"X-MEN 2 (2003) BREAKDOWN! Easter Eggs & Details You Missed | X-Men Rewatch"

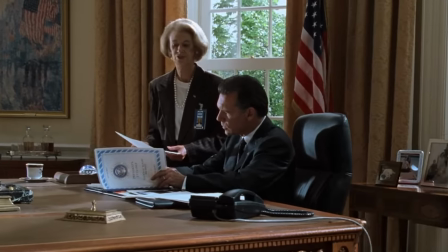This is while President McKenna is addressing Jackie, his secretary, Jackie, who shares the first name with JFK's first lady.
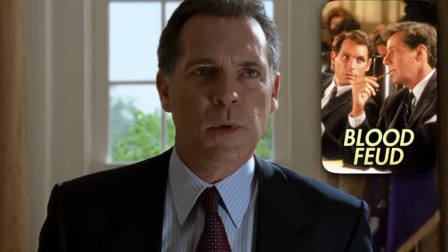McKenna is played by actor Cotter Smith and is original to X2, but Smith had played Robert Kennedy in a 1983 TV movie, and he's signing a document that reads President's Eyes Only.
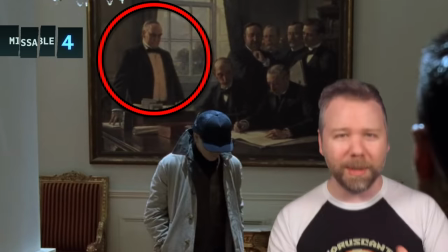In addition to JFK and Lincoln, there is also a portrait of William McKinley. So all three of these presidents were assassinated in office, and we're just reminded that no president is safe.
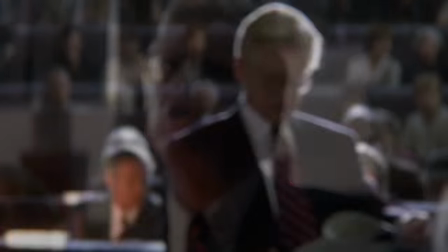Senator Kelly warned that this would happen in the last film.
A girl in Illinois who can walk through walls.
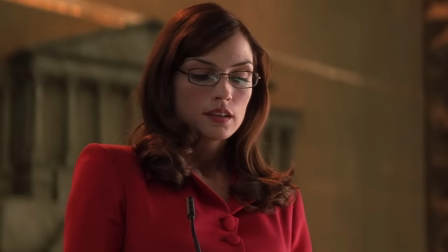Now, what's to stop her from walking into a bank vault or into the White House?
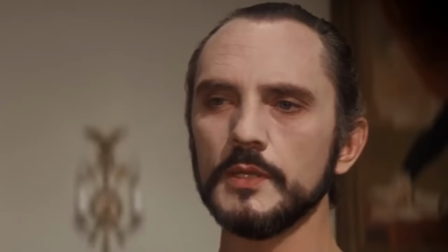Super attacks on the White House is a nightmare scenario that we saw with General Zod in Superman 2, and I am terrified to see what the boys does with this kind of thing.
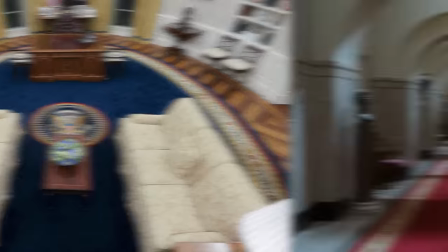This oval office set is an exact recreation, but the hallways were made wider to allow more room for fighting.
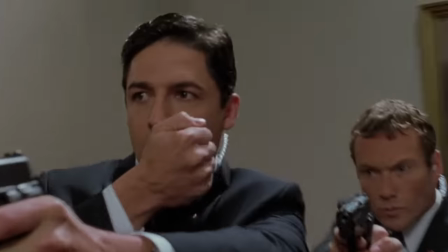This sequence smartly orients us from the vantage points of the confused Secret Service agents with frantic pans and cuts and rarely stays too long with Kurt.
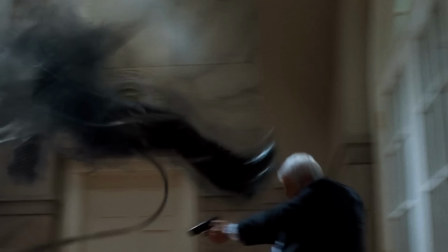And I love this shot that Dolly's right word through the wall on Nightcrawler kicking the agent through the glass.
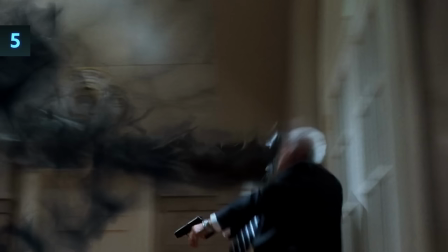It's an impossible glide, but it matches the way Kurt is kind of impossibly teleporting through this doorway to tackle the agent on the other side.
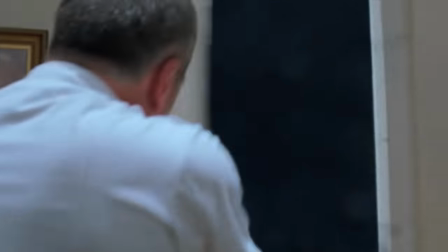He always needs to break a threshold in order to go through it first,
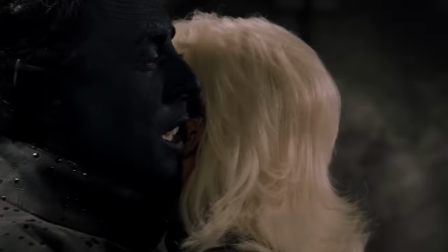kind of like a vampire needing an invitation to go through the other side because he cannot teleport through a wall that he can't see the other side of.
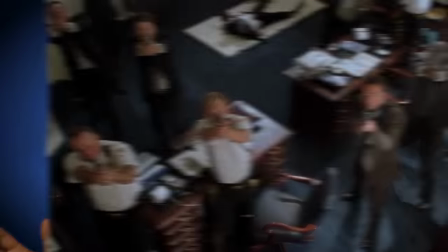Now, it all happens so fast, the agents can't even verify how many attackers there are.
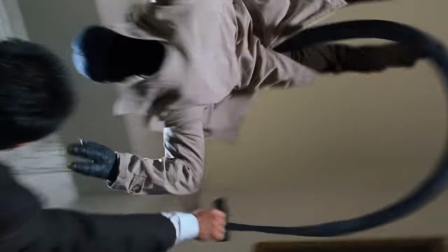And adding to the confusion is the fact that Nightcrawler can use his tail as a fifth appendage to grab and toss guns and fight two agents at once.
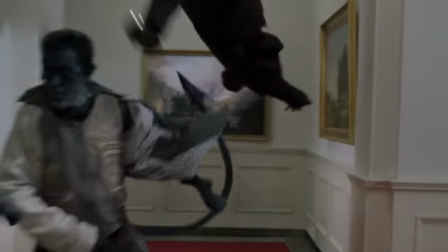His bamfs leave these ribbon wisps of smoke, a trail of confusion as the Secret Service doesn't know what is smoke and what is flesh. They lock down the oval and the camera swoops through the peephole, a kind of David Fincher type shot here, to the office outside and the camera whip pans with increasing disorientation.
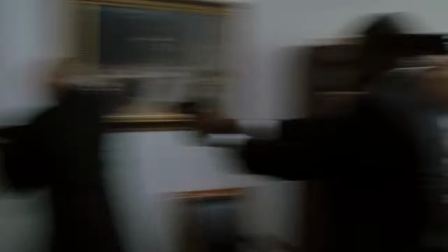But I love this peephole shot because it tells us how close Nightcrawler is getting to them. And as he gets closer, the edit shows more and more of his acrobatics,
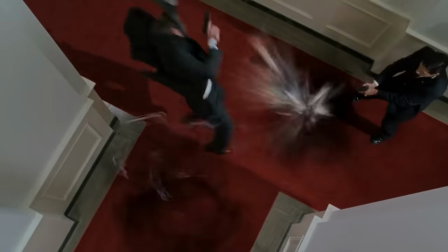an overhead shot showing his sweeping the leg of another agent and whipping another at the same time and teleporting to
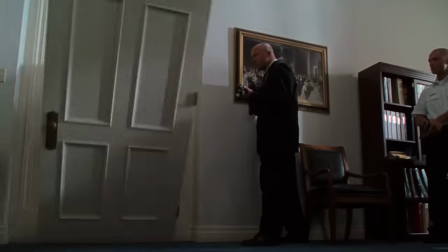the side of another agent to tackle him into that doorway of that outer office that the peephole shot just
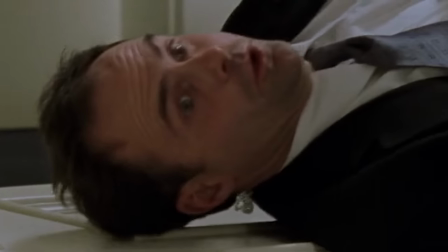established. And this guy says, don't shoot! And his eyes direct them upward to the corner where Kurt has suspended himself with his tail and looks like he is floating.
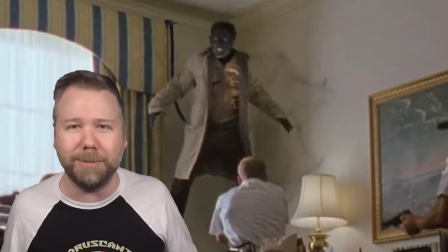A true horror Freddy Krueger type jump scare for these guys. D.S.E.
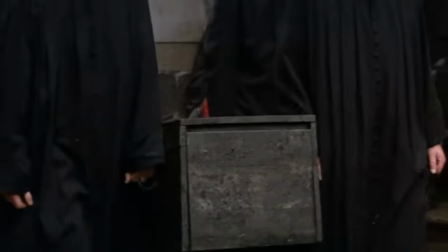Ray brings an extra level of terror because it is historically a funeral composition, originally a Gregorian chant dated back to the 13th century.
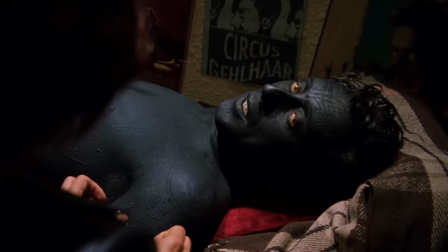And it's part of a poem describing the last judgment of souls in front of God, which is a hint of Nightcrawler's religious affinity, his belief that he is a creature of evil who needs to be judged by God. But the music cuts out right as the guards start firing at the spot Nightcrawler was seconds before, just in time for us to experience the terrifying muffled sounds that the president hears outside of its door. At one point, they hear sounds above them, kind of like in a horror movie.
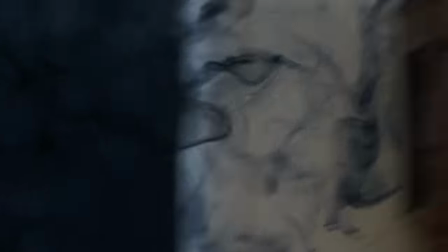And then the door opens, and then one agent gets snatched into the abyss, and it's like we're in the middle of a storm or a smoke bomb has been exploded.
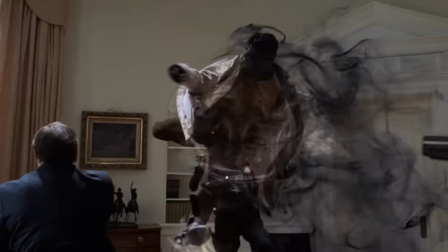The music returns, and now, finally,
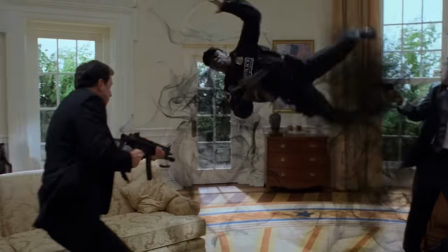do we see each of Nightcrawler's beautiful moves in slow motion as President McKenna is being held down by his agents because he is able to see it all go down,
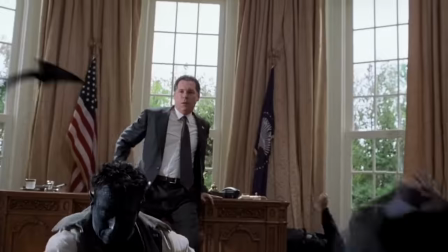kind of like feeling like his life is slowing down at the moment of his death. Kurt pins the president, and we focus on his sharp teeth, his eyes.
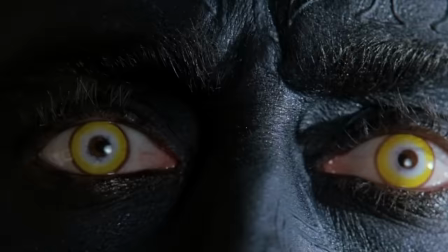He lifts the dagger, but one agent fires and clips his arm, and Kurt lets out an animal-like yelp.
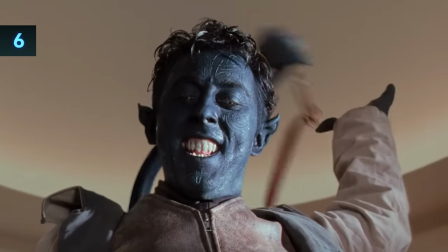It's a good thing the agent waited to shoot until after the dagger moved from one side of his body to the other because Kurt drops it the moment he teleports directly beneath him,
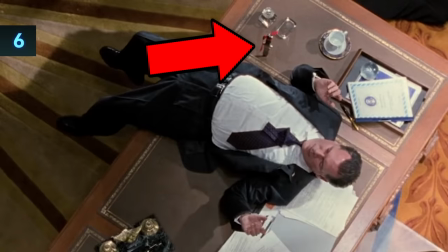and this time it's inches to the side of McKenna's belly. Now, this ribbon reads, Mutant Freedom Now.
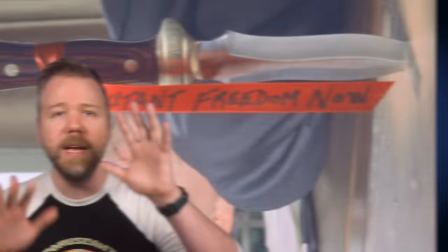Now, if we were thinking about this, which we shouldn't be thinking about, this moment happened so fast, if a mutant were powerful enough to kill the president, why would they take credit for it this way?
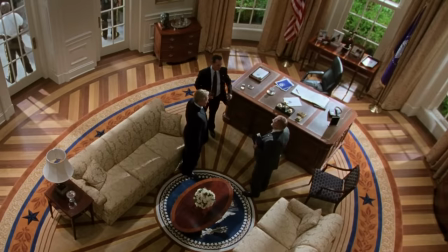Who would this message even be for? The vice president who would have a tougher time passing any mutant rights legislation after this as a result? Clearly, this is a false flag orchestrated by someone who wants to use it as a predicate to move against mutants, As we'll learn later, it's William Stryker.
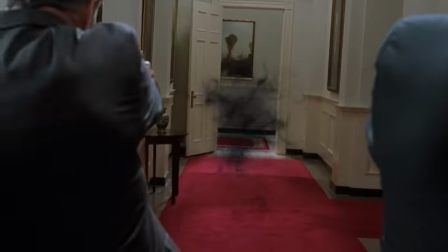But this movie begins in such a state of excitement and fear that it doesn't give us time to think. We begin this movie as disoriented as any mutant-fearing human would be. Okay, onto the snowy Canadian mountains.
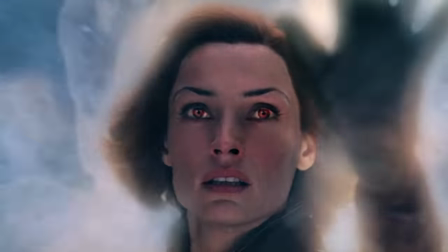Wolverine gets a wide view of the hydroelectric dam, foreshadowing the uneven water levels that will later lead to Gene's drowning.